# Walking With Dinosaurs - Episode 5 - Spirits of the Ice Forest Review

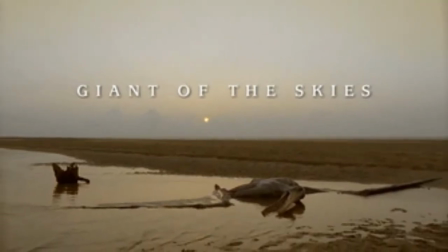(8:25)
And the trend from Giant of the Skies continues as I have no idea what these migrating pterosaurs are meant to be.
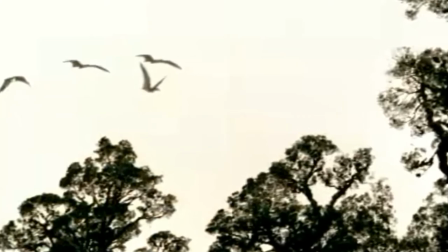(8:32)
My best guess would be Mithunga, as they lived in Australia at the time, but who knows.
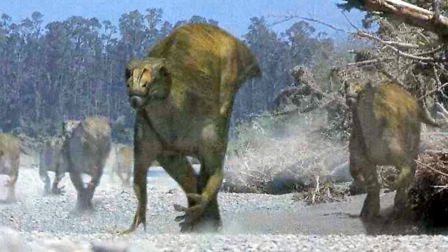(8:38)
We are then introduced to probably the noisiest creature in the series, the amazingly named Mutaburosaurus.
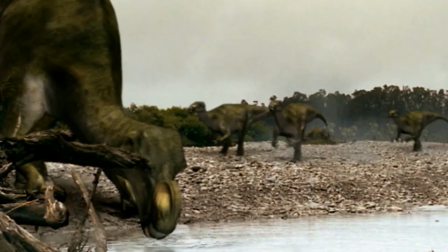(8:46)
They've also migrated from Australia and in huge herds.
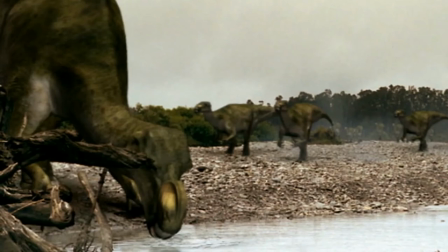(8:50)
Their trumpeting calls are iconic and maybe a little bit annoying if you listen for them for too long, but I find them quite charming personally.
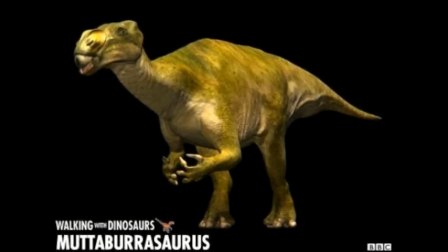(8:57)
The model itself is really good, however they appear to possess a thumb claw like a guanodon, which the real animal didn't have.
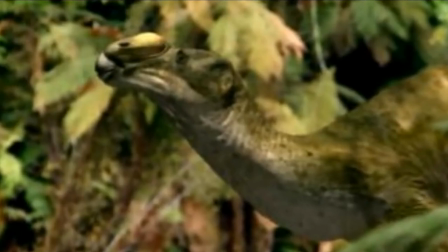(9:05)
Also, the fleshy trumpeting nose may not be accurate, as in the real animal,
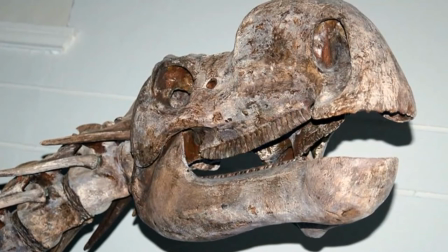(9:10)
the nose is made of solid bone and so couldn't act as a resonating chamber, but could potentially have anchored inflatable flaps of skin,
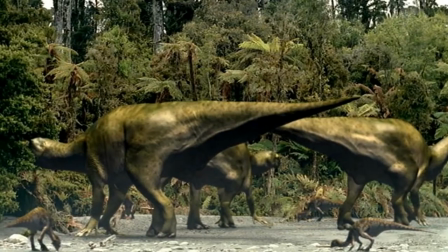(9:18)
so it's debatable if this is inaccurate. It's also now believed that mutterborosaurus were fully bipedal rather than facultative quadrupeds as
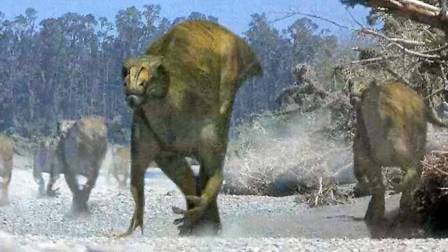(9:26)
depicted but to the show's credit they usually showcase it walking on two legs more often than on all fours.
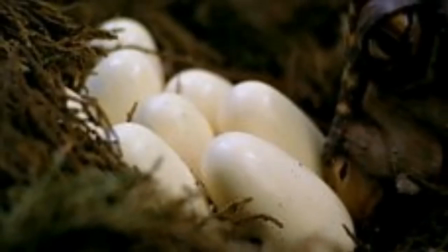(9:32)
The following scene shows a mother liallinosaur tending to a nest as we see a
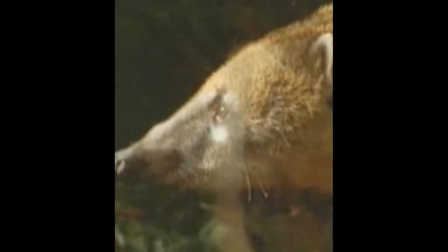(9:37)
mammal that I believe is meant to represent styropodon live acted by a cotimundi. Despite styropodon being more like a platypus it's portrayed as an egg thief and
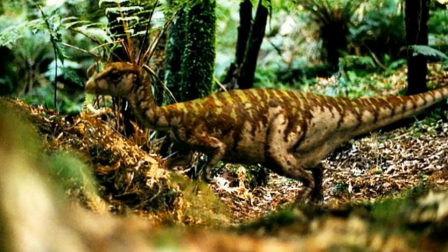(9:47)
is seen off by the dinosaur in a humorous fashion via her bombarding the mammal with leaves.
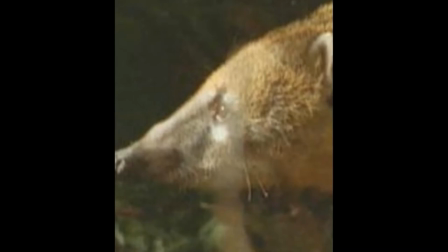(9:53)
I like that this is our first glimpse at mammals in the series as it is symbolic of how they are slowly but surely becoming more prevalent. I'll touch on this more in the next episode.
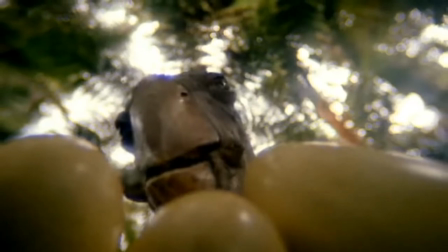(10:05)
I also like the showcasing of dinosaurs partaking in more mundane tasks such as minding their nests as it makes them feel more alive.
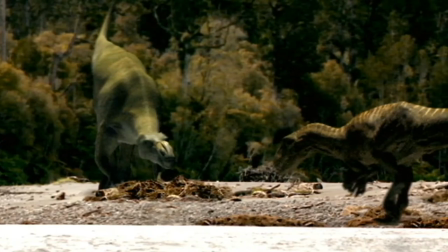(10:13)
The next scene we see an australivinators stalking a herd of mutaburosaurus. This is not a hunt however,
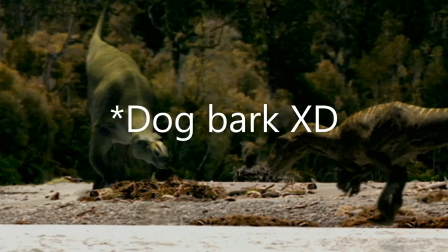(10:19)
as the predator is merely trying to weed out weaker animals as he is faced with an aggressive defence by healthy adults, much larger than itself.
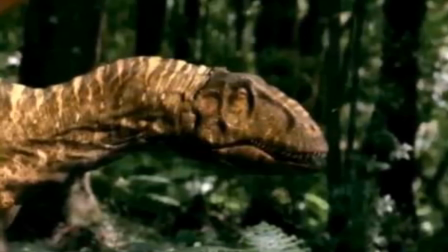(10:28)
I like this as it shows that the predator knows when it is outmatched and doesn't partake in violence just for the sake of entertainment, like in lesser dino docs.
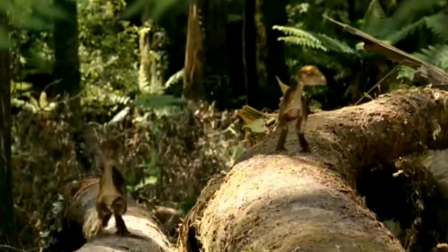(10:37)
In the next scene we meet some hatchling liallinosaur, they They are very cute and the mother watches over them and eats unhatched eggs,
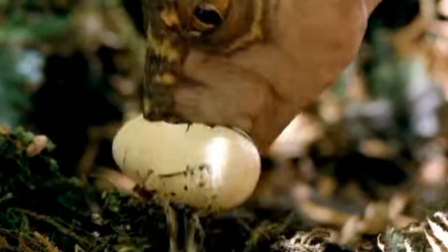(10:44)
which makes sense as animals will take whatever nutrients they can get, especially in extreme environments like the South Pole.
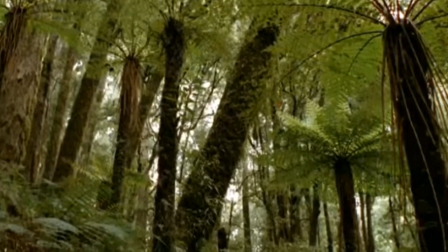(10:52)
The narration also explains that during summer, the sun is out 24-7 and the flourishing plants are eaten by weta,
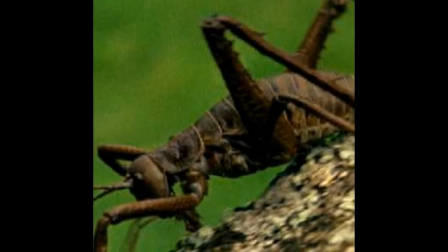(10:59)
giant crickets still lie today, in New Zealand, which in turn are eaten by Tuatara reptiles,
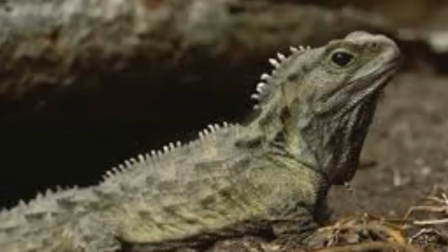(11:05)
also from New Zealand, both live acted and their inclusion helps make this unfamiliar south polar world seem less alien to the audience.
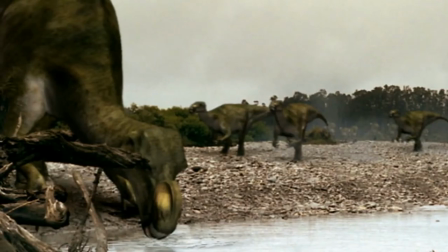(11:13)
The next scene we see a mutaburosaurus herd plagued by parasitic insects
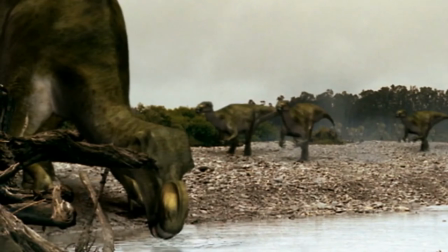(11:18)
and showcases dinosaur anatomy and where they are vulnerable to such creatures,
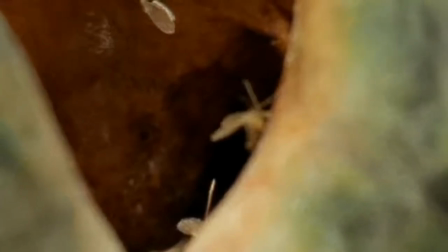(11:22)
such as in their softer ears and nostrils. It's an interesting part of dinosaur biology you don't often see and I really appreciate it.
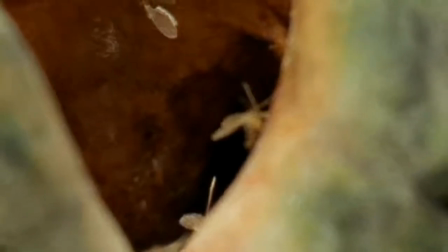(11:30)
It's also interesting to see how such tiny animals could drive away the huge herbivores.
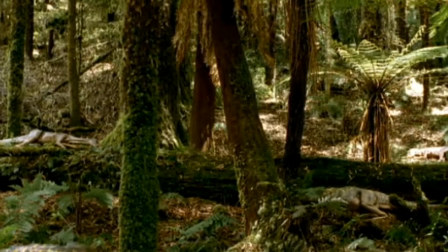(11:35)
The next scenes show Lealinosaurus sleeping in the forest by relying on their camouflage.
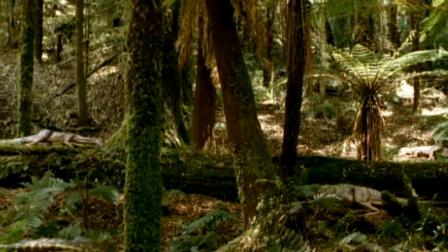(11:41)
It is very interesting to see the physical puppets disguised into the forest floor and I'm pretty impressed how well their camouflage actually worked on me.
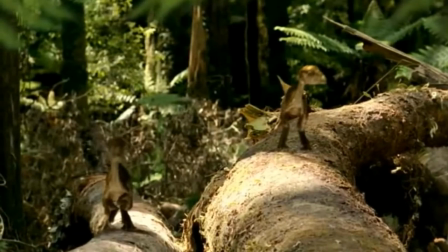(11:49)
We also get to see baby Lealinosaurus playing and practicing their lightning fast reactions for survival which is very cute and fun to watch.
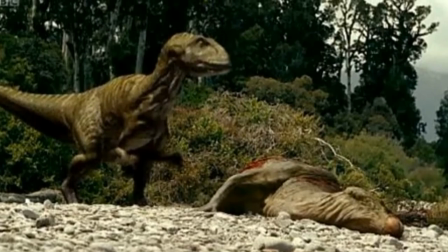(11:58)
The following scene shows a dead Mutaburosaurus being scavenged by an Australoponator.
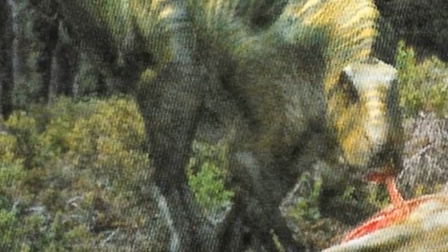(12:03)
I like that we see both the active predatory side and the opportunistic scavenger side of this animal, as it makes it feel more realistic and fleshed out.
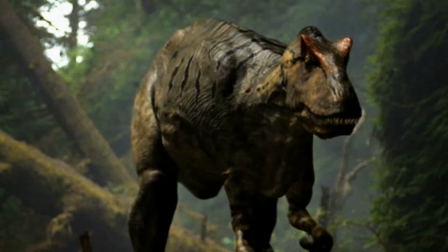(12:11)
To make it more confusing, the narration states that they are descendants of Allosaurus, which doesn't seem to be supported by any evidence I know of.
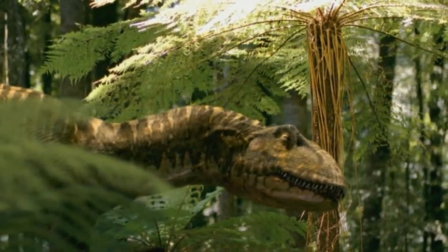(12:20)
It also states that they're kind of rare in the Cretaceous, which I honestly don't know what exactly it is referring to.
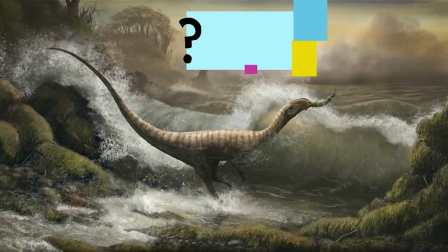(12:29)
Allosauroids? Megaraptorans? Non-cellurisal theropods as a whole? I have no idea.